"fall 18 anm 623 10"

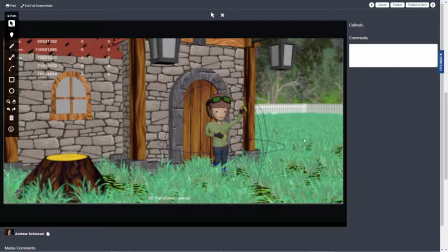28:42 Looks like you had some fun with the grass. That's probably has something to do with the large file size. Make sure you're using file archive scene and send me that zip folder. And it really shouldn't be that big. But yeah, there's just a real good look to this.
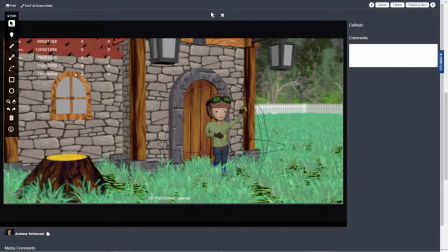28:58 I think maybe try something a little different with this wood texture here, just because of the wood grain looks too large and looks a little odd in that.
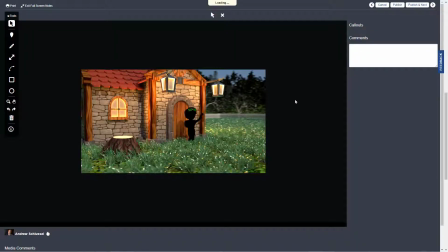29:10 Oh yeah, the lighting looks cool. That really brings it to life in a nice way. That's good.
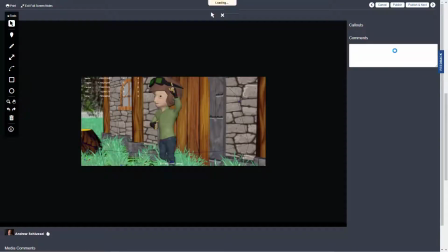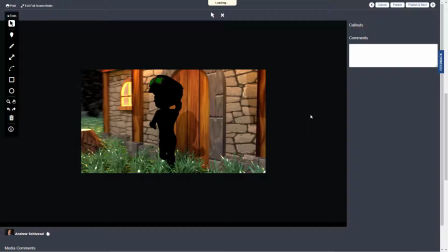29:23 Alright, yeah, I mean, I think obviously I don't have the Maya file to look at in comparison,
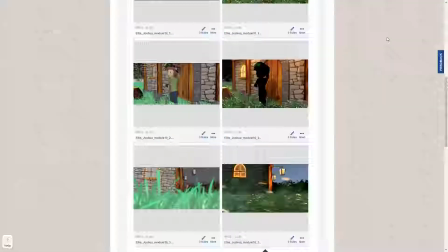29:28 so I can't comment more detail on that, but I think good sorts of different shots, and it's great you're already playing with lighting,
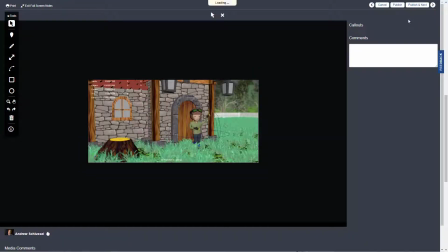29:36 nice consistent looking textures. Yeah, overall, I think this looks pretty good. It could be a good set to work with. One thing to think about is the scale of the grass compared to the size of the character is quite big. Not to say you couldn't have grass that big or a character that small, but it's just something to think about.
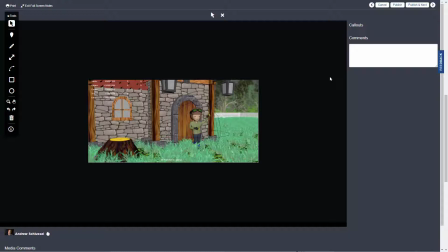29:56 How big is the character compared to the grass? Okay, this is Flora, and yeah, this is coming along.
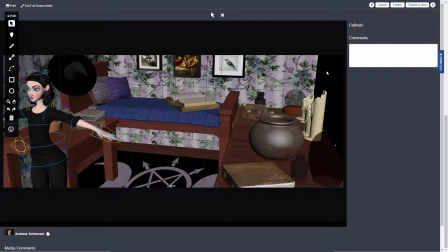30:03 There's a lot of detail in here, a lot of nice props. Looks like you did a nice job kind of modeling these candles, a lot of detail there, and the different textures are looking good. I think when you're just as a presentation thing, I think I would hide really everything besides the polygons.
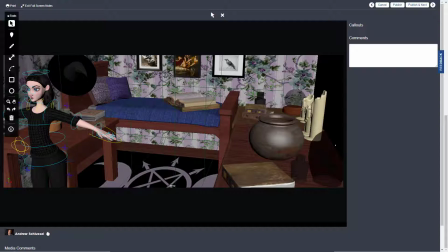30:22 Like you don't want these curves or these texture placement nodes showing up when you're trying to show off your scene.
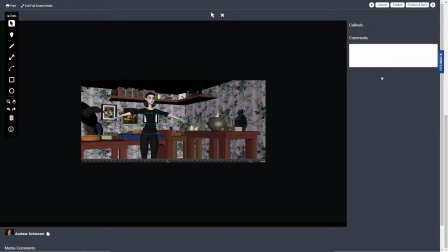30:31 Yeah, it's looking good. You got all those books on the shelf, all the various objects on the tables. These table legs look maybe a little thick, maybe a little lacking detail. Maybe consider doing a little bit more with those.
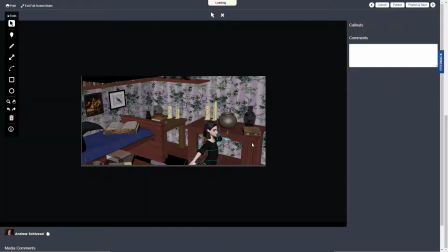30:43 Look at some reference to just, yeah, I just think that furniture looks a little bit too thick and blocky and simple. And so you might want to A, give it more detail, B, show some kind of wear and tear so it's a little less perfect.
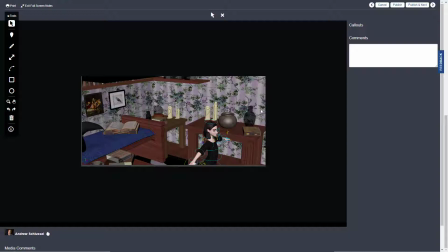30:58 Maybe make sure the edges are beveled and maybe kind of just add some imperfections.
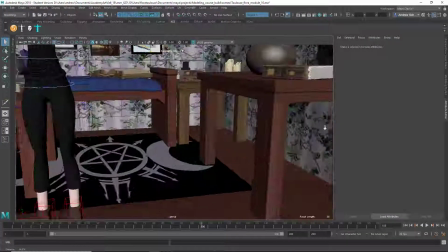31:06 Here we are on the My file, and yeah, it's looking good.
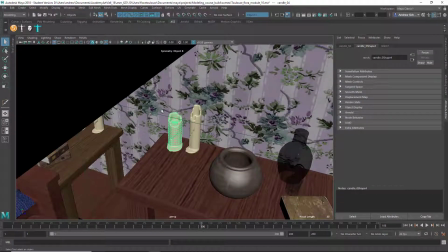31:12 Like the candles, I think those will work good from a distance.
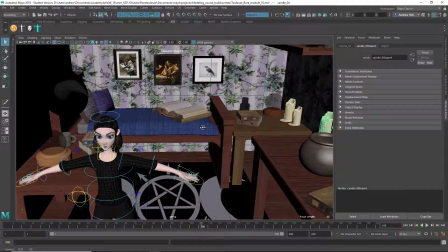31:19 Other props looking good, well made. Yeah, so really it's a good scene.
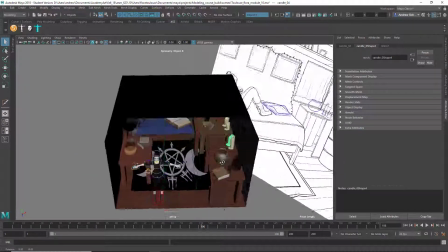31:26 I think you might find yourself a little bit tight with the camera, so you could do something as simple as taking
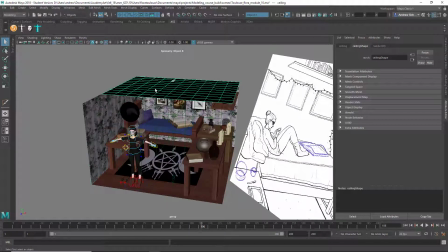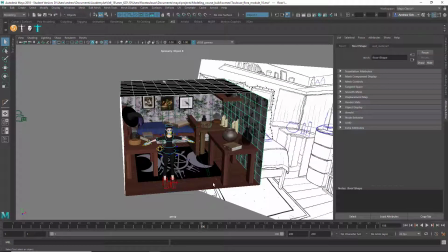31:40 these and scaling them.
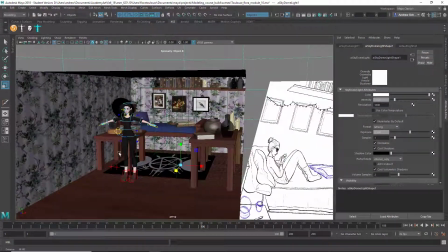31:45 You might have to fix the texture and stuff for there, but just doing maybe even the top.
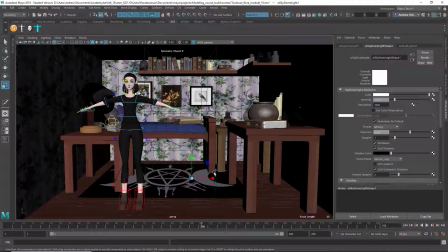31:53 And so you may have to adjust the UV map of the texture, but even there, so now I just have that much more kind of wiggle room.
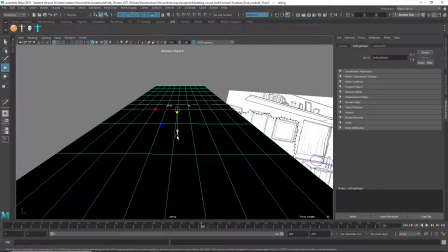32:00 Maybe you want to raise the height of the ceiling as well. Just whoops.
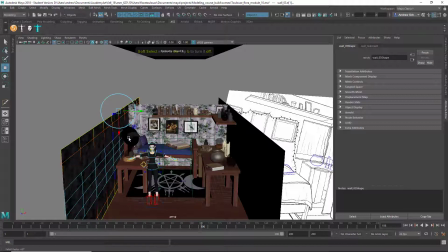32:12 If I do B for soft select and just why is it picking the bottom one? Is it because of symmetry?
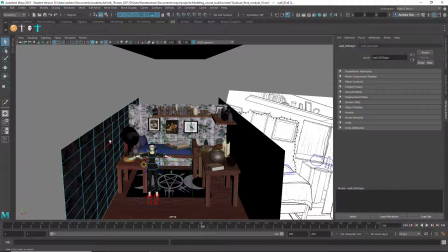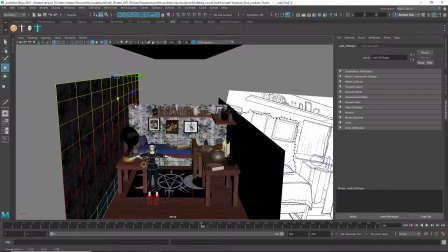32:38 Just kind of stretching that out. Anyway, my point is you can raise the walls and the ceiling, and so that you have a little bit more room to.